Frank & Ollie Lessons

Walt was always working that way one story man Ralph Wright had a funny story when he first went to the studio the first assignment he was given was to do Pluto waking up and he'd never met Walt before so he was in this meeting with Walt and the main story man was going through the story showing all the work when he got through Ralph was apprehensive oh Walt liked my stuff and no sound so he turns around like this to see and here's Walt back there going Twisting his face all around, you know, and Ralph thinks, oh my golly, he's a spastic of some kind. He's like these insane kings of England that they don't tell you about. There must be something wrong with him. No one told me. But at that point, Walt said, you know, when a guy first wakes up, he starts to scrunch his face around. He has this awful taste in his mouth. Maybe we get Pluto, you know. When he wakes up, he's got one eye open. He was just acting out the part of Pluto. You know, gave Ralph an awful scare.
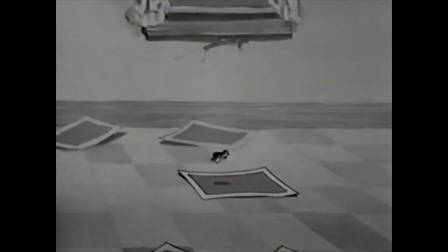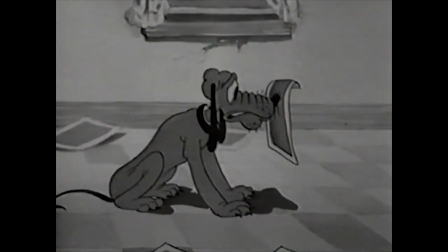Playful Pluto was a real milestone for the studio because in that picture,
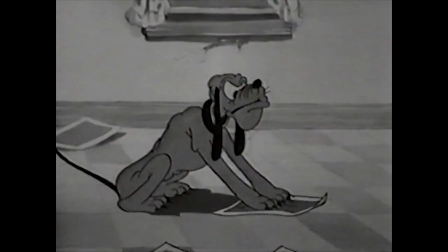Norm Ferguson actually made the character seem to be thinking about the predicament he was in.
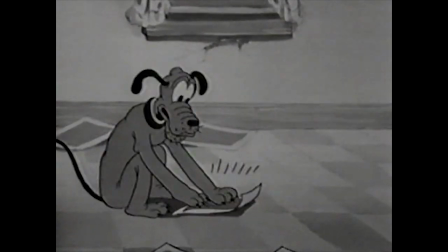He would try to wrestle his way out of the flypaper, you know, he was all tangled up in the thing.
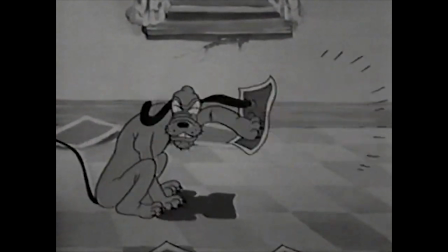And then he would stop and sit down. His expression would go from a wide eye to frown or whatever,
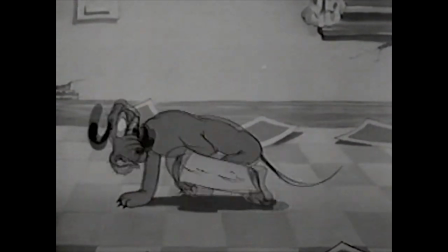but it changed the expression, which is the thing that shows the thought process.
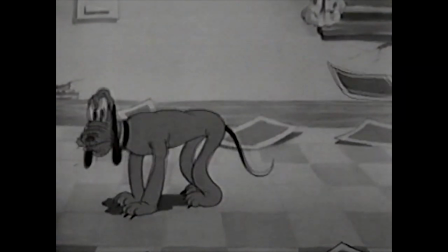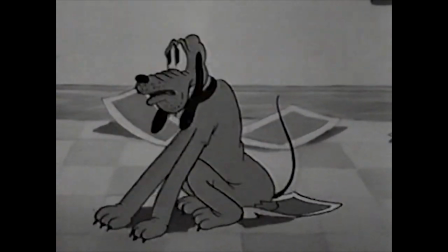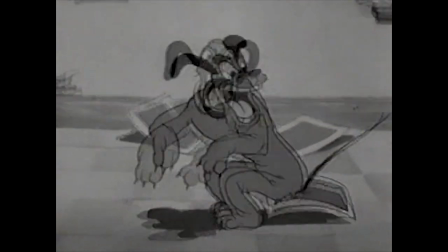At that time, our acting, see, we were just beginning to get into acting, and we were pretty crude with it, and we needed broad, simple things to draw. You couldn't draw subtle things on the face of Mickey, for instance. You had to have big things, eyes open, eyes closed, was one eyebrow up, a sneaky look out to the side. You couldn't do subtle acting with it. So we were fortunate in having, at that time, they were just coming out of the movies from the earlier period of very broad acting.
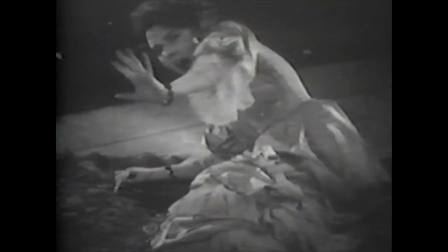And we could study that and see, well, they went too broad, but maybe on a cartoon character it would work.
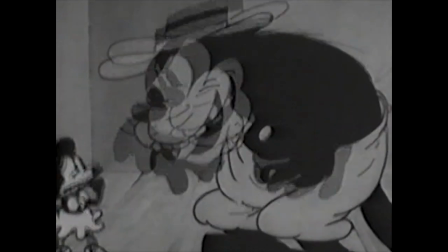So we got our beginning in that broad school of acting, which was very important to us.
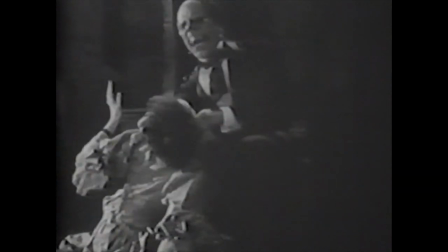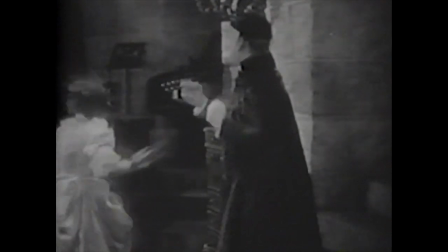Walt encouraged us to study animals, to study people, anything that we might use.
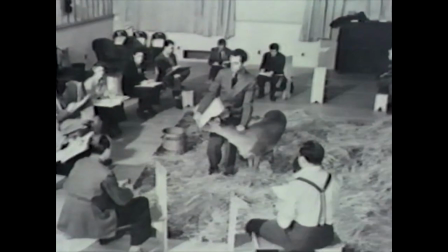For instance, on Bambi, he hired one of the best teachers to instruct us in animal anatomy,
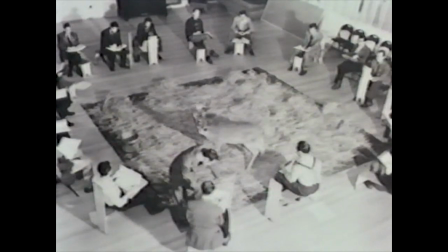and he had a deer that we drew from,
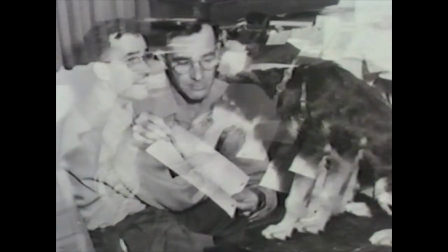and everything that was necessary for us to study was made available. and live actors,
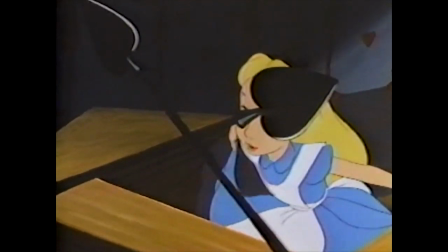almost everything that Alice did was photographed.
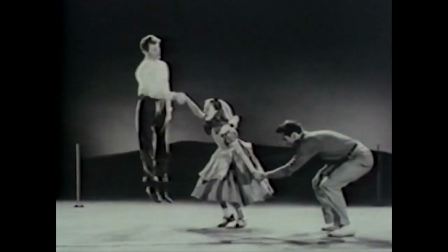It's not that we couldn't animate it, but it was much easier to do it if you had this live action to work with you.
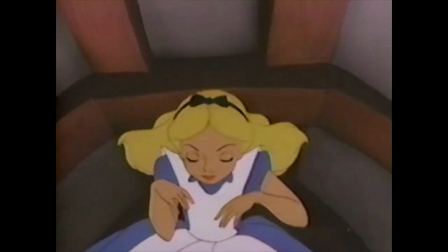Any unusual perspective.
Oh, no, no, not again.
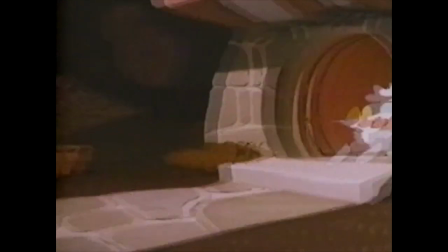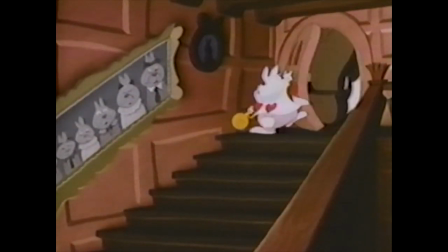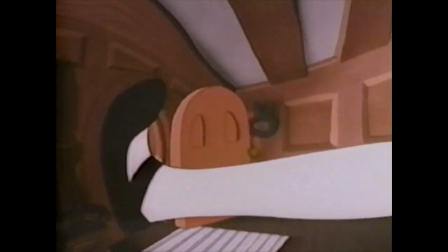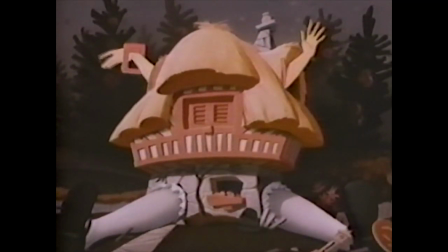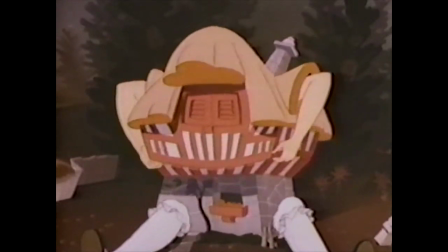She changed size in the film,
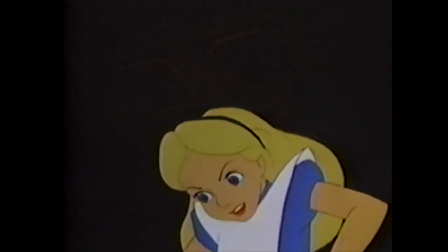and it was very important to get the change in perspective. so she was shot up on top of something so we could get the drawing that way.